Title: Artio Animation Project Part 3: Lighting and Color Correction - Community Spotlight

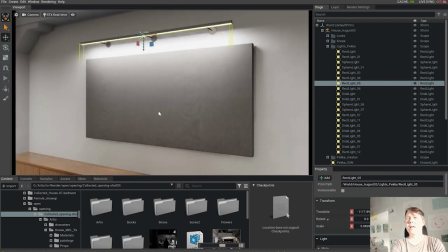[4:02]
And also I used the Omniverse Material Library's native
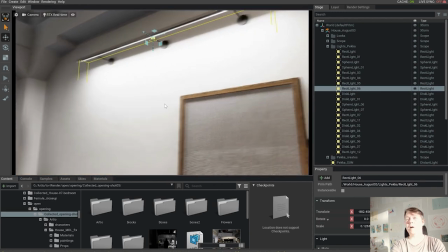[4:11]
plaster, white plaster for the walls.
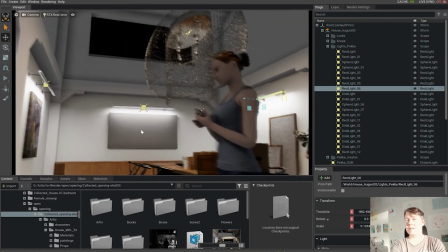[4:15]
The Unreal Engine glass and the white wall,
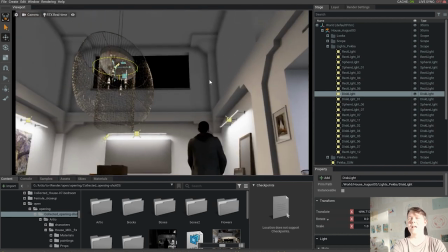[4:20]
rock wall, cement wall plaster, it gave me too much noise.
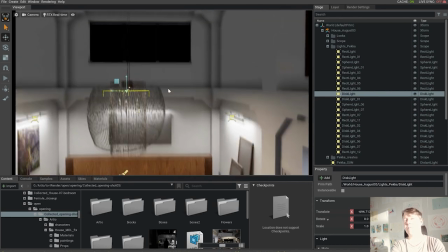[4:26]
So I replaced them with Omniverse native ones,
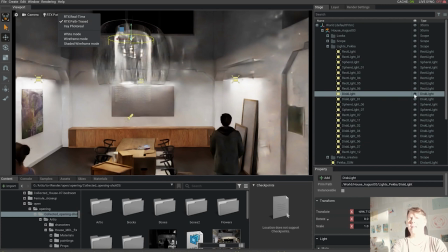[4:30]
the two most important noise sources, glass and the plaster. And now I do some large disc lights here to mimic
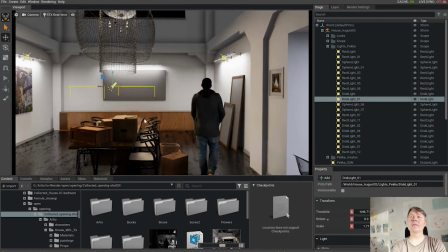[4:45]
that main light of the room,
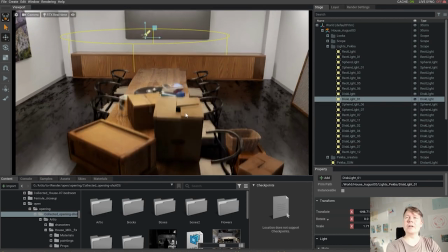[4:48]
and here I have a kind of product shot standard large disc light above the products on a table.
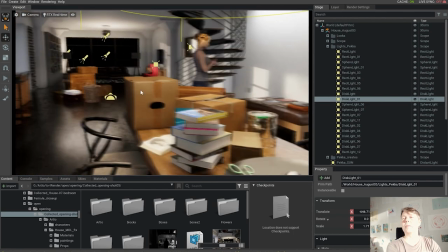[4:57]
It gives you a good overall product shot starting point to light stuff.
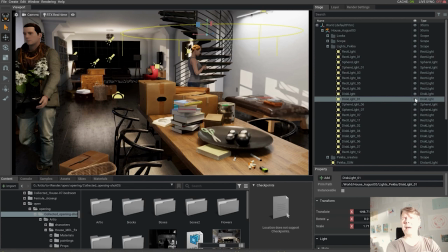[5:06]
And this is my main angle, for the image, where we are now,
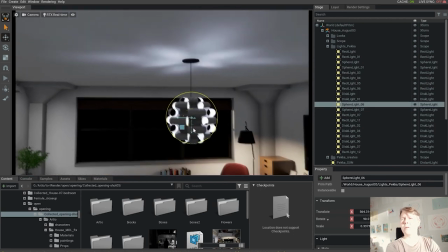[5:13]
and I jumped now to the back of the room, where is the lamp, and I have inside there very small spare light,
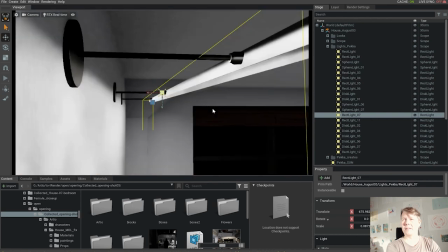[5:21]
giving these nice light paths on the room.
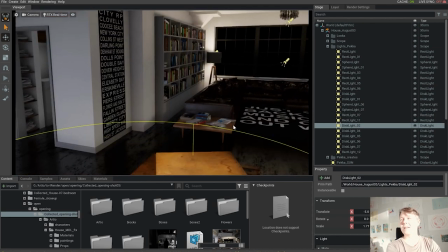[5:31]
And here we have some boxes in front of the table and they are
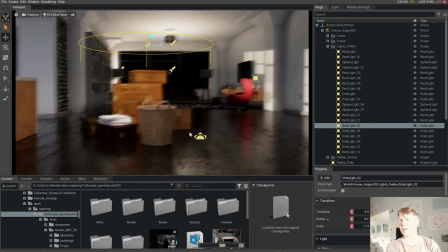[5:37]
also lit the same way this kind of large disc just above them.
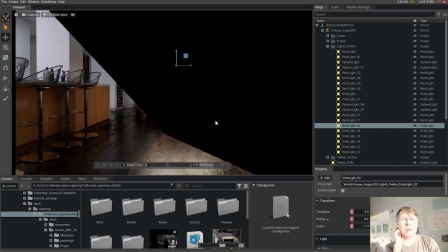[5:43]
You can see it on and off here. And one nice tip about reflections on the floor you have a thing
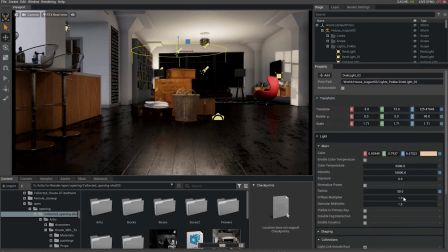[5:52]
called specular multiplier and you can turn it off like this, so the reflections from the floor are disappeared.
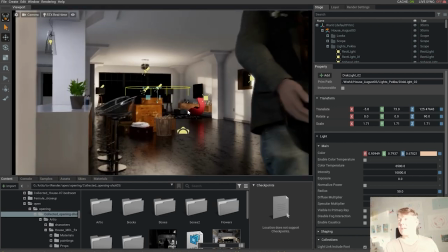[6:05]
There are some in the ray tracing mode rendering, they are less if you have this on zero, but on the path traced like this, they are totally gone.
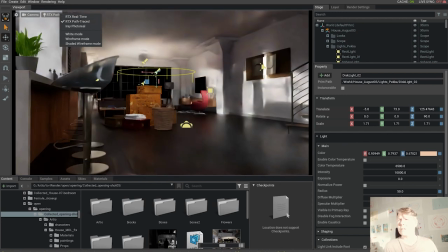[6:14]
So this is a very good tip to use.
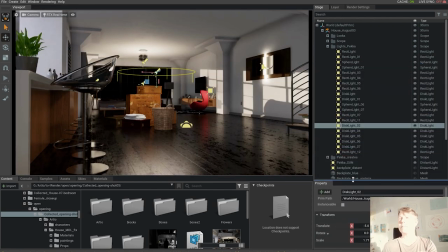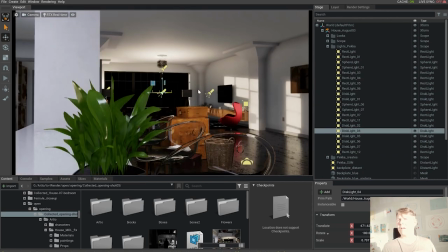[6:30]
And here we go, we have a final lights on this scene.
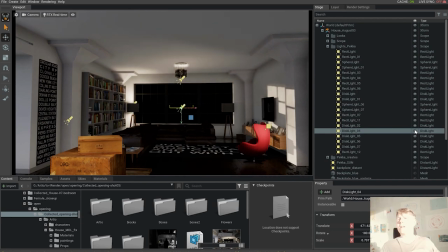[6:36]
One of them is this large disc light upwards, it is lighting up the roof.
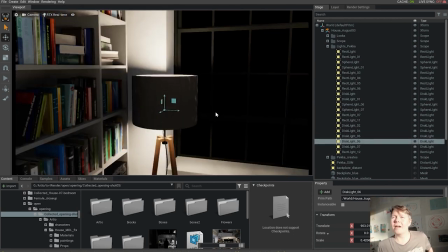[6:49]
And here I have those discs too, they are mimicking the light floating off from the lamp.
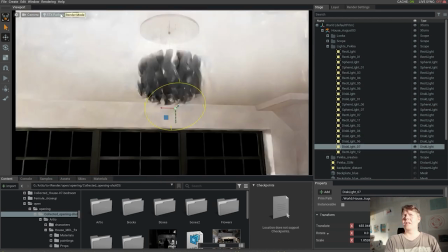[6:56]
So these kind of things makes it easier for you to control the overall feeling.
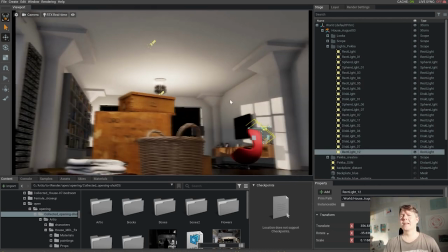[7:02]
You can have this dark, contrastful, designed light in the room.
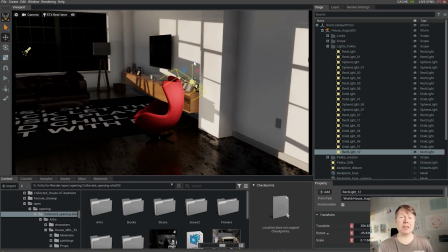[7:11]
So in the end it was just a blessing for me not to use this one bright sun source to reflect around the room.
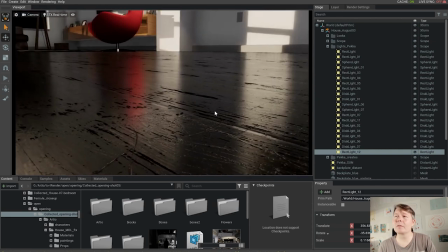[7:20]
And here we have this chair, this beautiful chair and the beautiful reflections of the floor too. So that's it.
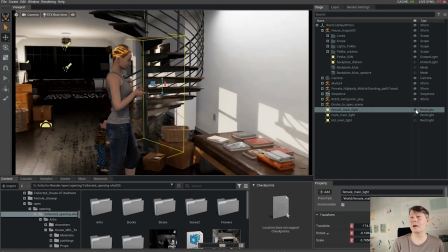[7:27]
And then the characters, they are lit with very simple large rectangular lights nearby them.
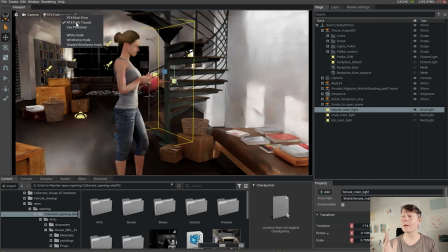[7:34]
So I'm here mimicking the way that light would bounce from the wall and also from the back of the room because that's the main light source.
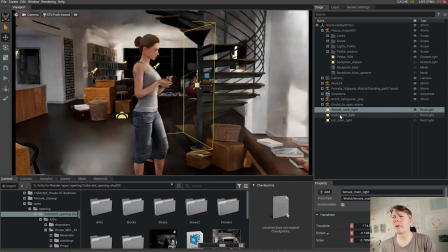[7:44]
So very easy simple setup for this, nothing special.
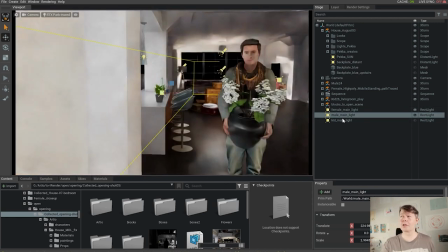[7:50]
And here we have long light going on, because the guy is walking, and even though I'm in Create,
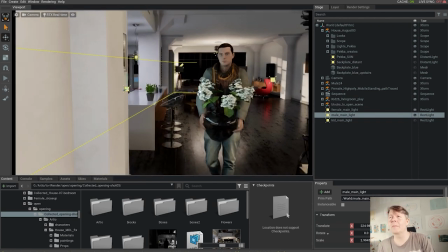[7:56]
I don't see the animation here, because it's sequenced in Machinima, so anyway I jumped to Machinima very soon,
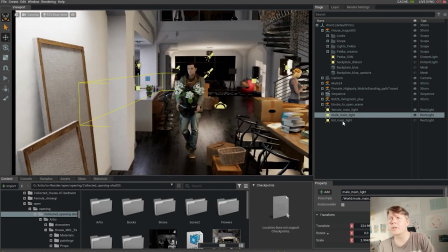[8:02]
but here it was made already.
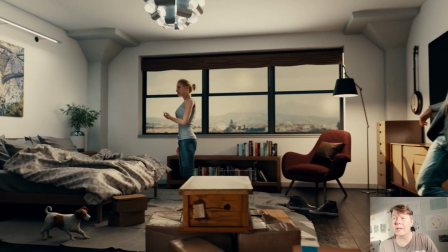[8:04]
And now I will show you also very fastly this shot, the bedroom shot.